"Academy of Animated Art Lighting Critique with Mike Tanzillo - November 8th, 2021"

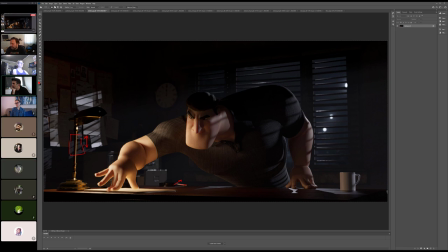also uh yeah and one other thing i would desaturate the gold just because like the scene has this really nice kind of desaturated gray like like looking at the corkboard it's nice and desaturated um i just think i think that and even the desk is is warm and that's fine it's just something
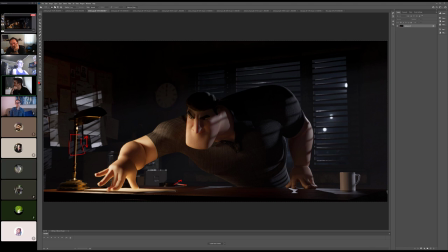about the gold feels like a little bit too rich for the for the and for the world all right oh great stuff all right let's hop into some others
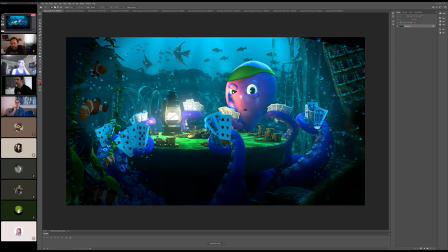we have all right let's go through let's just go through these alphabetically so
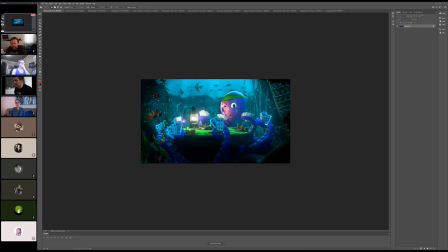clever i think i think structurally this is working well i think i think you know like i was kind of making this more
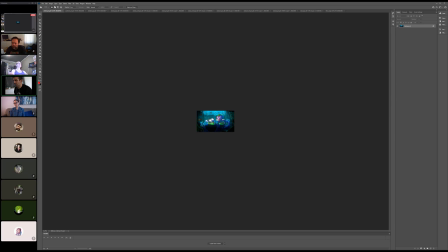postage stamp size to make sure that we're nice and bright in the center the biggest thing with me is still
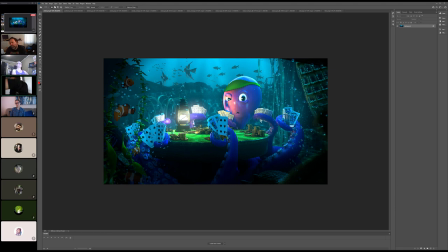it's like looking at just like putting my hand over the character everything like i love the way that this is looking back in here and and some of the details kind of around the sides it's just when we get in the middle the character it's
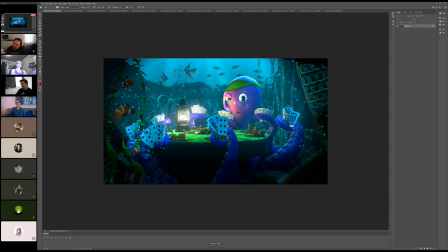almost like it looks too solid yeah because yeah it's squishy yes it feels like it's made of a hard material and there's not enough to try
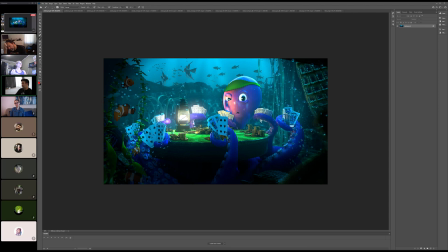it might just be a matter of adding some more subsurface-ness to it and making it feel little more because they don't bones really they're all squishy um and i think i think that's part of it i think the eyes are too bright because they're kind of blown out a little bit yeah maybe even as like
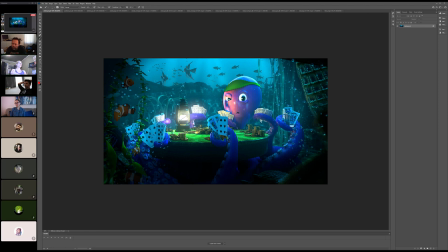translucency or something yeah i think i think because like the the tech you know a lot of it too is the color it's that it's that reddish pinkish color that's coming through in his face because it doesn't really show up.
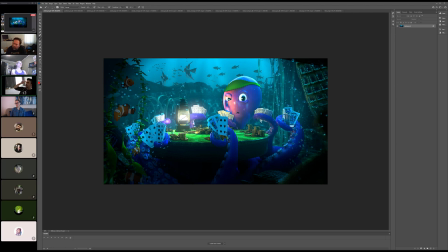It's, it's not what I would expect it to look like. And even though it's probably totally right, what I would expect would be much
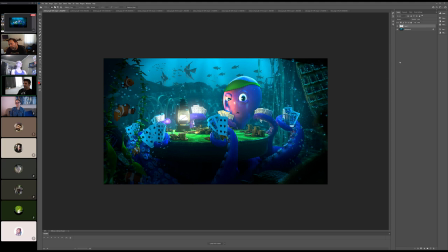more, but it's, it's a little bit too saturated here, but it's basically, let me try this instead. it's basically like I expect it to go more like this than that I would expect it to
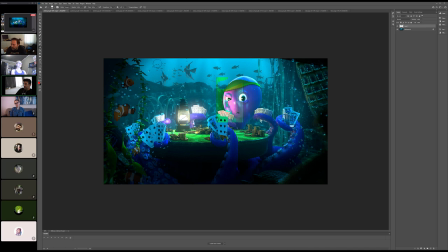go more in the purpley range than a true red
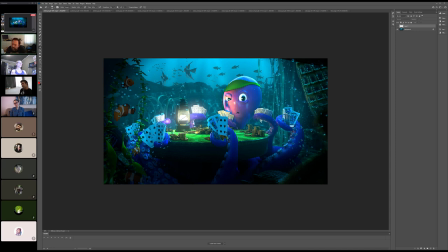that shadow on his face where is it coming from? it looks like it's from one of the hands, one of the the tentacles in the hands yeah so like so getting rid of that will help oh it looks like it's coming from the lamp and there's a light that you don't see on the other side of the light
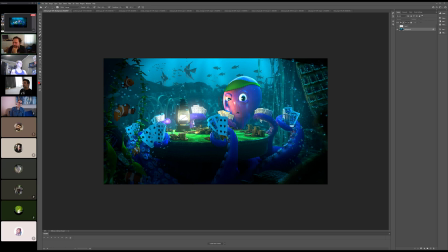that's what i was trying to to to understand but i think that it it might be from the the the tentacle right on to the right of the light there's there's also this one here that's that but you're totally right uh kelvin this is from this is
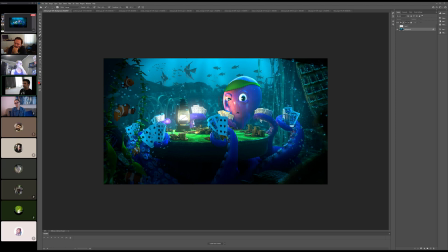the this is a this is the lantern because there's the top of it. And this is the class component. Yeah, you know, and the other thing too, is I think that the darkness level on the face, like, we get some we get falling into some darks underneath the table, like I'm really looking at this tentacle,
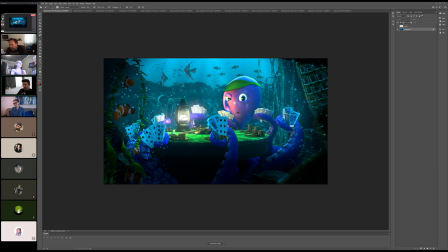and it looks really nice. Right? Like we're getting into some darkness down there. And I know this is much more exposed. I just want to get a little closer to that dark, like the way that this is kind of darkened this, like, I kind of want that to be along the same level.